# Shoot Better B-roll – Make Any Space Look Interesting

One of my favorite things about making videos is the look on people's faces when I turn a crappy looking location into a scene from a music video. However, it's not that difficult to make something ugly look gorgeous. Believe me, I'm a drag queen. I do it every week. What I find challenging is making an ordinary, regular, boring location such as my living room look interesting and authentic on camera. And it's more likely that you're gonna have to make such locations look good than something that's really ugly.
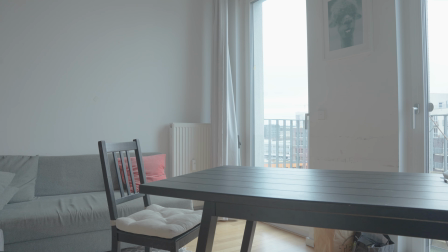So today I am gonna show you how I turned this space into this shot. This breakdown is not really meant to be instructional, so it doesn't really matter what equipment I used. What could be useful is understanding the process, the path that I took to get from point A to B,
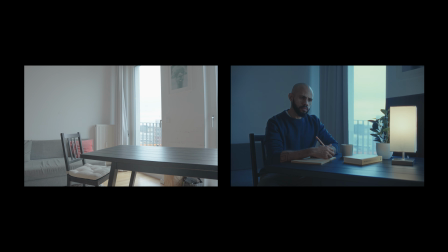and maybe applying those principles in the future when you have a similar shot to light.
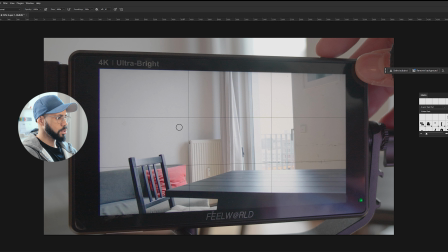So the first thing I'm gonna do is frame my shot, and I know that I am going to be sitting here. I am the subject, and I would like to make sure that I respect the rule of thirds, which means putting my head kind of around there.
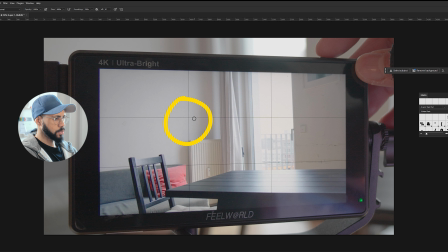So now that I have this position taken care of, we can look around at the other things. I do not like this radiator, but we're gonna come back to that later. What I'm gonna do now is take a look at what my exposure is doing.
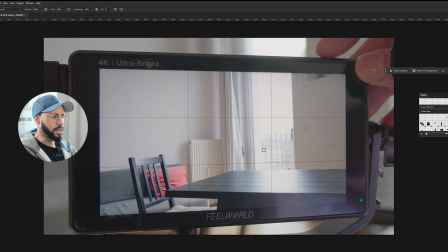Whenever you have a scene where you can see the outside from the inside, there's usually gonna be a problem with the exposure because the exposure indoors is usually way lower than that outdoors. And if it's daytime, it's really hard to compensate or to find a middle ground.
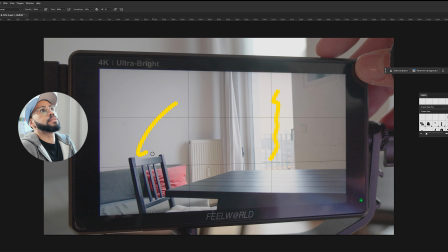So we're gonna have to find the best middle ground that we can, or actually the least worst middle ground.
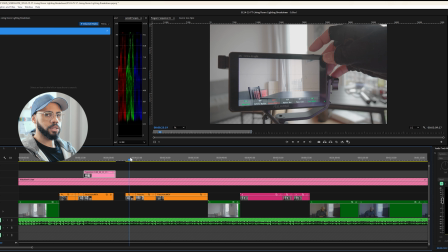Now, in this shot, it doesn't take a scientist to tell you that outside is overexposed,
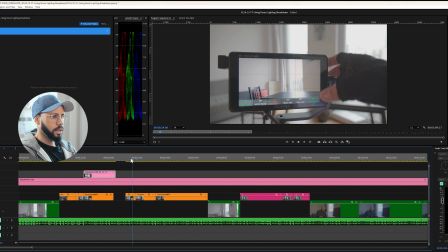but to help me do that more precisely, I can use the false color on my monitor.
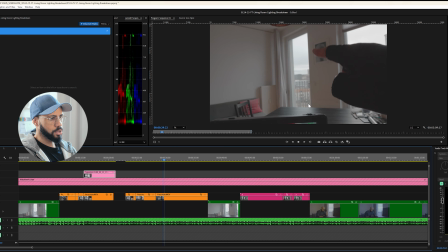Anything in the red tells you that it is overexposed, which is outside,
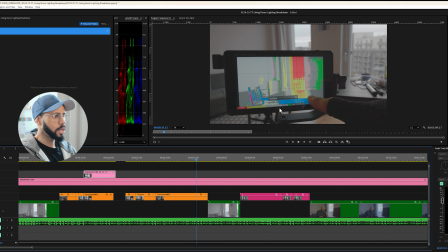and anything in the blues and in the purples means it's quite underexposed, like the shadows.
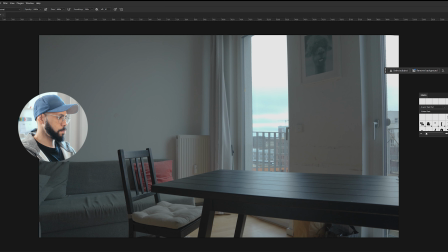So here is the exposure that I went for. I kind of ended up exposing for the exterior, for the sky, even though I'm not all that interested in getting the details there. I'm interested in making the inside look good. So naturally, my interior is gonna be a little bit on the dark side, and I will take care of that.
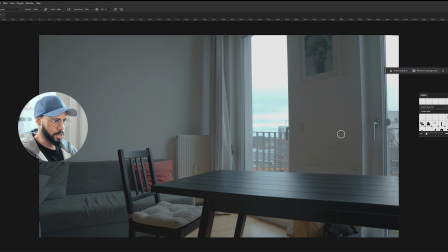But one thing that really annoys me right now is all this bit right here. Apart from the fact that, yes, it doesn't look great, you know, that doesn't look great.
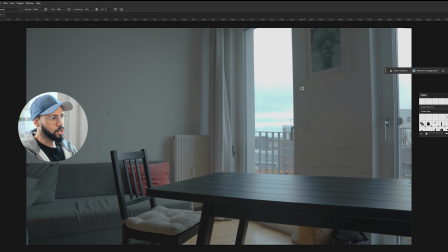It's not aesthetic, and I don't like the switch. I just don't like that there is a patch of white and a patch of nothing that is kind of like facing my subject. It's like he's looking at nothing. So I wanna get rid of that. I wanna put something there.
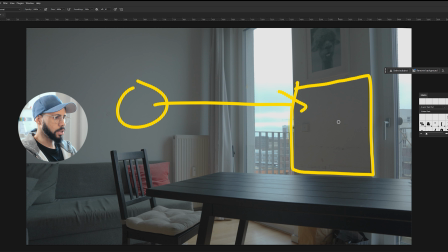I wanna place something not necessarily of interest, but something that will help that wall disappear into the background.
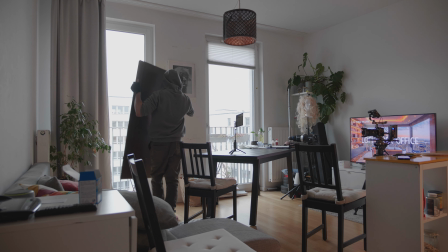So I took some wood panels and placed it right up against
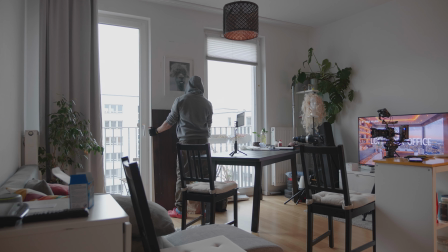those marks on the white wall and made it seem as if that is actually wall paneling.
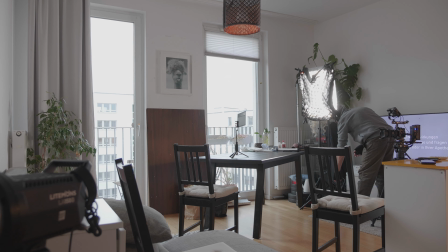And then I set up my key light, and here we are with the first iteration of this shot.
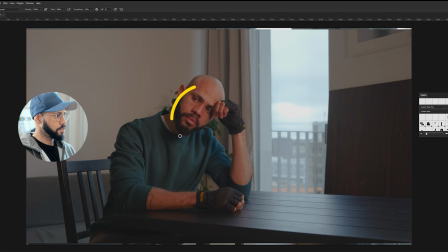You can see that my face is a little bit warm. That's because I set the key light to tungsten while the camera is on daylight. So the camera's white balance is correct for whatever is outside because it's daylight,
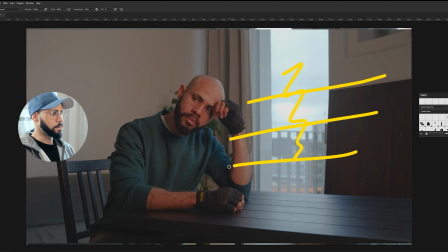but it is wrong for whatever comes in contact with my key light, which is everything coming from here, which is my face.